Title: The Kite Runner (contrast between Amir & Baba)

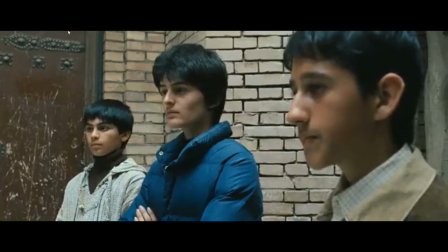0s
The first scene is when Hassan was raped by Asif,
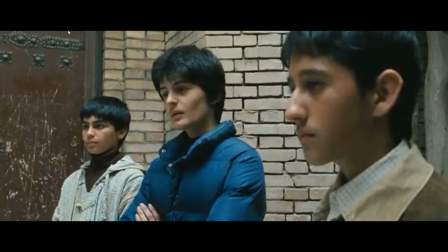3s
while Wali and Kamal pressed Hassan to the ground as Hassan went to the alley to get Amir's kite,
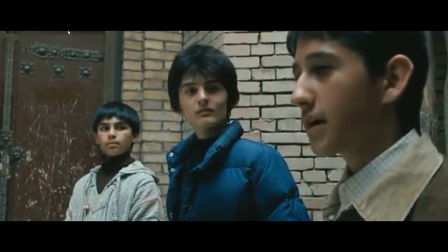9s
and Asif coerced him to give him Amir's kite. As a result, Hassan refused to give it to him, as it was precious to Amir.
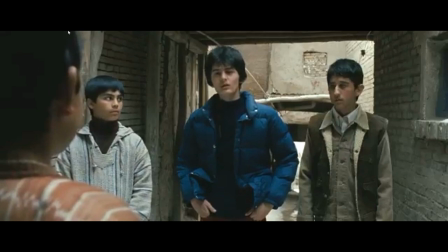18s
Asif asked him, in a sarcastic way, if Amir would do the same for him, because he is just a Hazara.
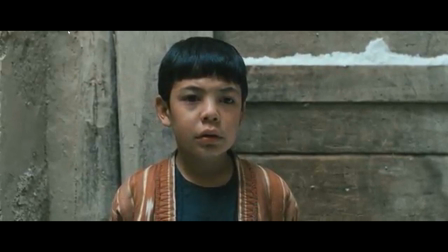25s
Hassan insisted that him and Amir are friends.
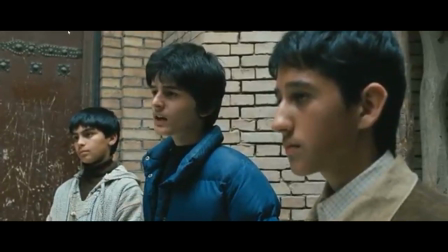28s
He had to accept being molested so that he can have the cut in return, while Amir ran away.
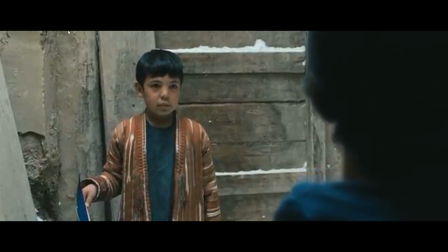35s
The first scene shows betrayal, violence, and rape themes,
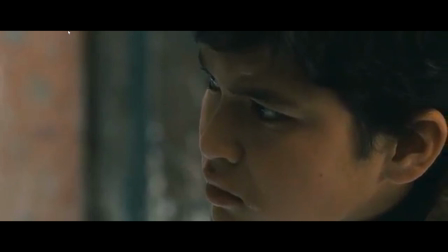39s
as Amir betrayed Hassan by not protecting and standing up for him as he was getting raped.
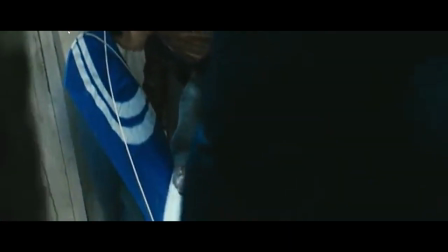47s
A motif is repeated throughout the whole novel. Rape recurs throughout the novel.
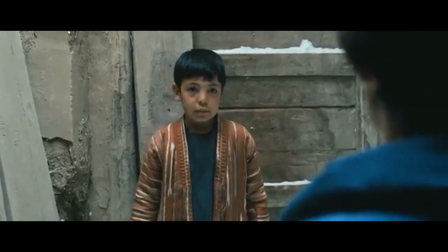52s
The most significant instance was Hasan's rape, which is the source of Amir's guilt.
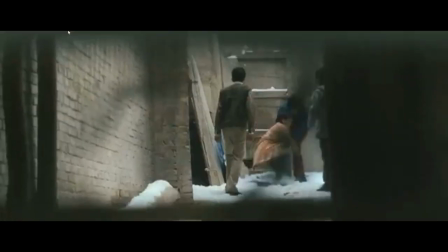59s
Here, rape represents physical and mental domination of those who don't have power by those who do.
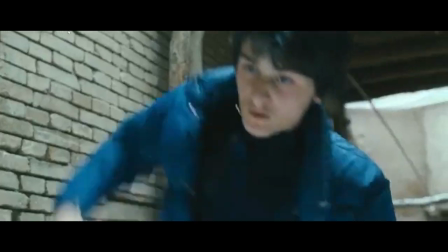66s
The use of camera angles and light in each scene adds a sense of forward momentum and
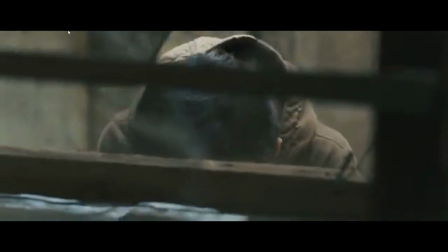72s
adds energy in which viewers are allowed the experience to feel and engage in the action.
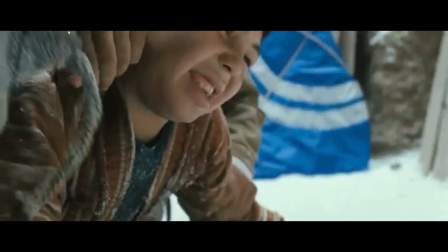77s
During the first scene, Hassan getting raped by Asif, the intense music, dark light,
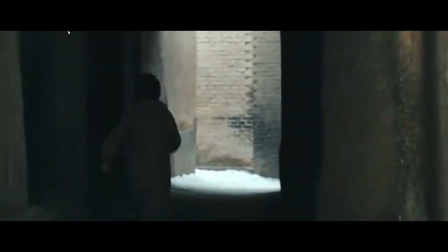84s
and vigorous camera angles unwittingly makes the viewer feel like in the moment and sees the energy being displaced by the scene.
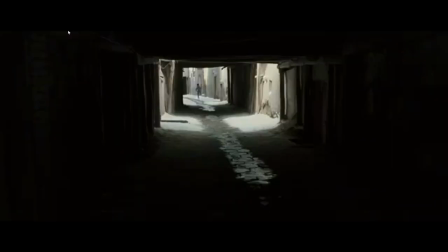92s
Because Amir is a coward, he watched his friend getting raped and did absolutely nothing.
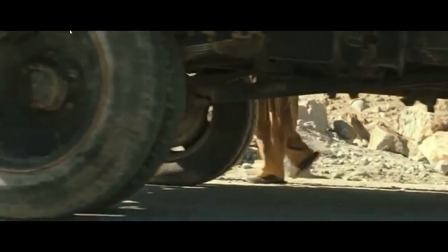98s
The second scene shows violence and rape and politics and society themes.
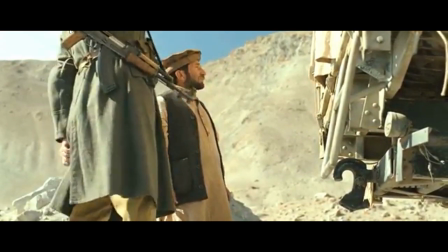103s
Since the Soviet Union invasion in Afghanistan led to violence against Afghans,
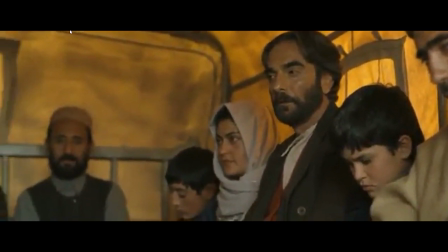109s
the Russian soldier wanted to take the woman to rape her in order for the car to move and threatened to shoot Baba when he stood up for her. The second scene was about Baba protecting an Afghani woman from being raped by the Russian soldier.
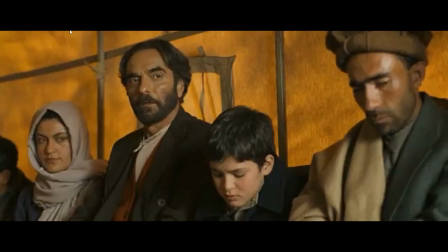125s
Baba stands up and tries to shame the Russian soldier, but he says there is no shame in war.
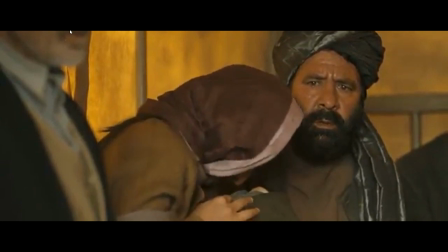131s
Baba still won't stand aside, and the soldier threatens to shoot him.
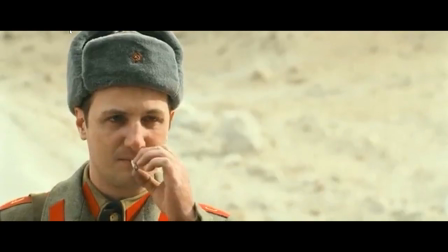137s
Amir tries to get Baba to sit down, but he pushes Amir away. Just before the soldier shoots him, another Russian stops him.
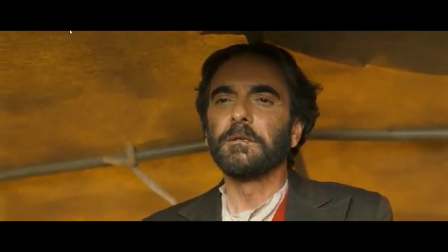146s
When the truck starts moving again, the young woman's husband kisses Baba's hand.
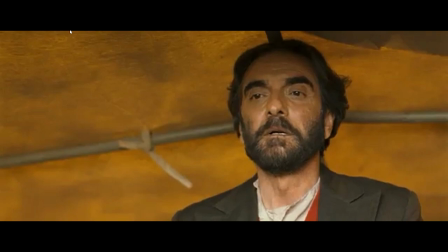152s
Baba's fearlessness shows that his masculinity will be the cause of his death someday.
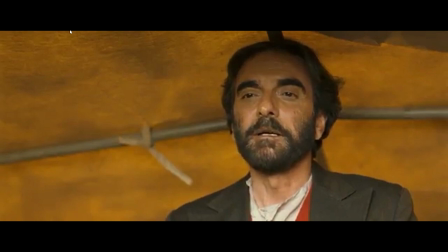158s
Baba protected the woman from getting raped even though he didn't know her.
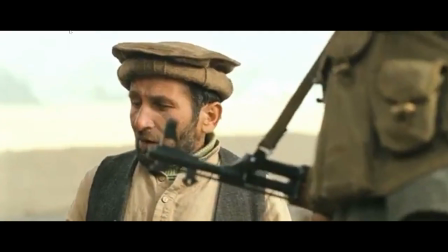163s
Rape recurs throughout the novel. The most significant instance included Baba stopping the rape of the woman in the truck.
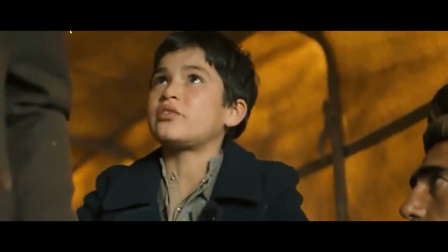171s
The use of camera angles and light in each scene adds a sense of forward momentum and
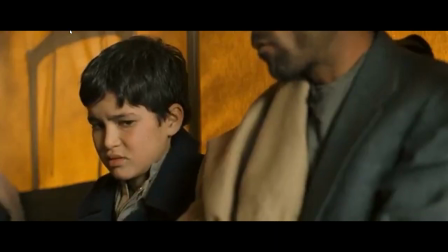177s
adds energy in which viewers are allowed the experience to feel and engage in the action.
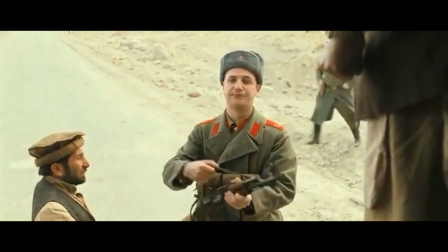183s
During the second scene, Baba protecting the Afghani woman from getting raped,
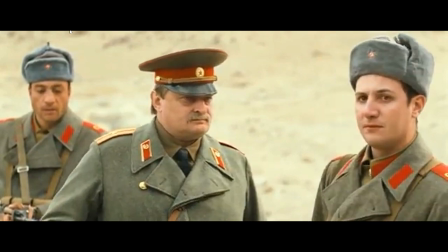188s
tension and suspense was immensely conveyed and the way the camera angles were moving toward and
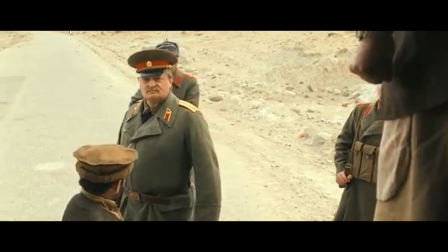195s
outward of Baba's appearance was creating a sense of apprehension in which when he was protecting the woman,
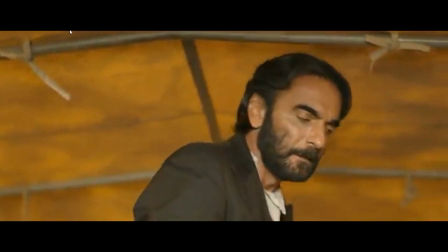202s
it made us viewers feel his brave presence as a male.
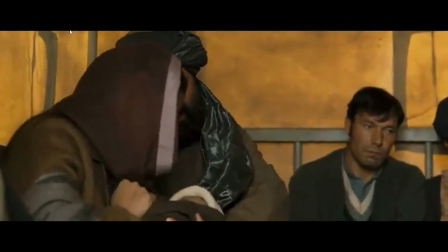208s
This shows a contrast between Amir and Baba, because Amir is a coward,
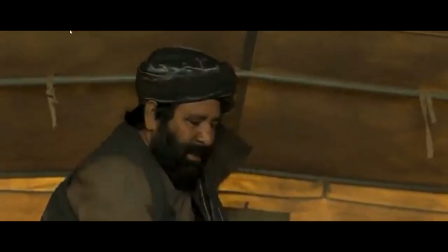214s
he watched his friend getting raped and did absolutely nothing.
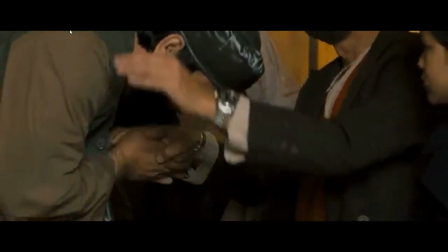218s
On the other hand, Baba's fearlessness shows that his masculinity will be the cause of his death someday,
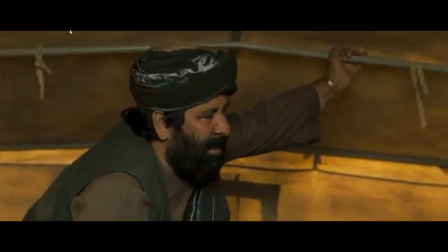225s
as Baba protected the woman from getting raped even though he didn't know her.